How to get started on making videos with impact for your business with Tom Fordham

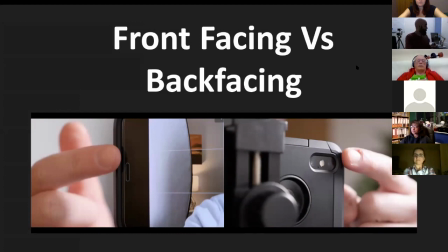46:34 So again, it depends on the circumstance, really. If you're just, say, for example, if I'm on a shoot and I just want to, you know share a quick idea or just give people quick insights to what i'm up to then i've maybe i've not got much time then it's i'll just use the front facing camera because i can clearly see
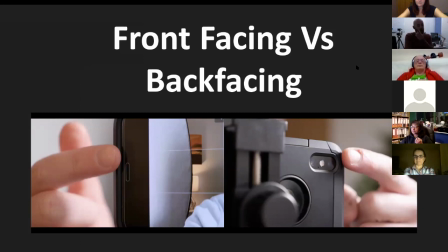46:52 my shot uh and if it's only going to instagram stories or maybe igtv then i'm not as worried about the quality because you will in most phones notice uh slightly lower quality in the front facing versus the back facing now if your phone is your primary camera and you're shooting these types of
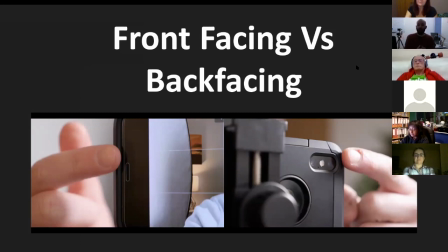47:10 videos i started talking about at the start of this session then you're definitely going to want to use your back facing camera and you can run a test for yourself to see the difference in terms of that quality some phones the front facing is just as good quality in which case it's not so much of a problem but for most people using the back facing camera you're going to notice definitely
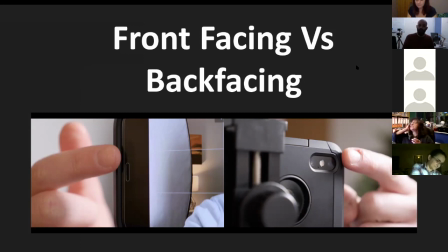47:30 a boost in quality it does however mean that you're not going to be able to see yourself in the shot, which has some pros and cons with it. A benefit, for example, is that
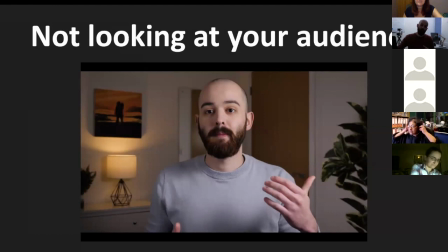47:44 if you're shooting with a front-facing camera, what often happens is you actually look at the screen. So you're looking at yourself rather than looking at the lens. And if you can see on this shot, in fact, you probably can't see it as well with this. I've got the presentation. If I do this for a second. Right.
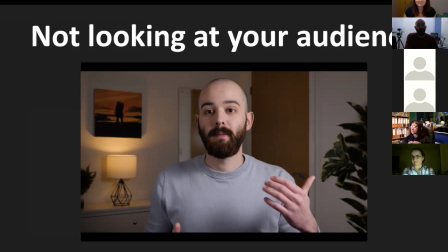48:00 So something I want to talk to you about today is why I like producing videos and the reason being that I, anyway, so you get the idea when you're looking away from the lens, it just feels slightly off.
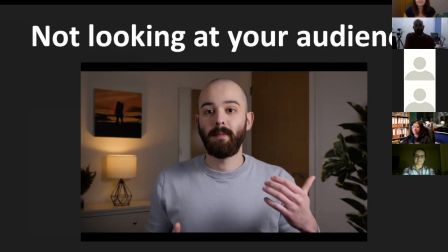48:13 It feels like you're not really having a conversation with the audience. And again, that's just a really easy quick win is to just make sure you're focusing on that lens.
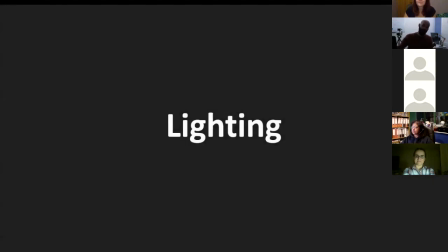48:23 so next up we've gone through framing now we're moving on to lighting now i'm just going to run through a few simple options that you've got
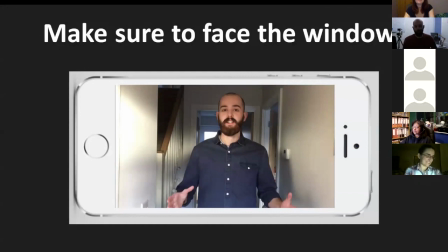48:31 here now if you don't have a budget to spend on any lights then just face a window it's as simple as that if you're if you're shooting indoors just make sure that you're um you're near some lights if it's in the middle of the you know if it's in the evening then just switch
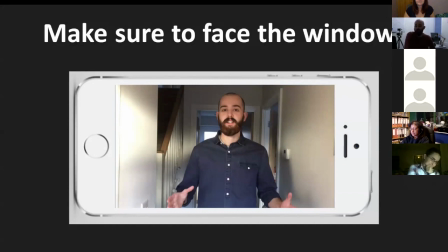48:46 house lights on um but what you don't want to do is face away from the window because then you're going to get this kind of silhouette
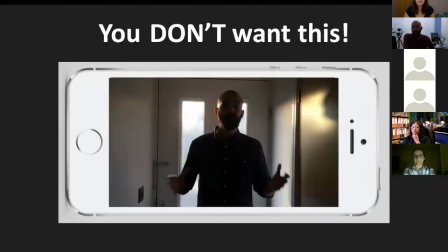48:53 kind of effect which definitely isn't that great again it's it's an easy fix but it is something i see often and i think this goes back to what i said earlier about it's easy to just be like oh let's just record a video and go which is great because you know speed to market and it's great to
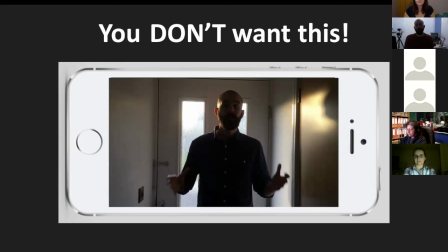49:10 just to kind of follow like an idea you have and just kind of follow that inspiration but the more you can start to internalize these flab tips then you know you're going to stop kind of making those those errors and in turn make better videos so yeah if
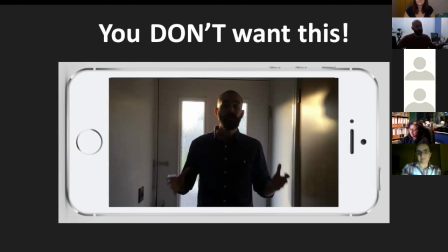49:29 you've just got if you've got no budget for lights then just make sure you're facing a window or you're using some house lights and it's pretty much
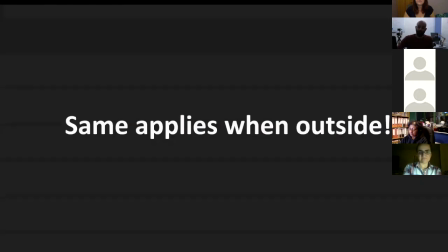49:37 as simple as that but as i say yeah so same applies when you're outside you know if you're out and it's a nice sunny day just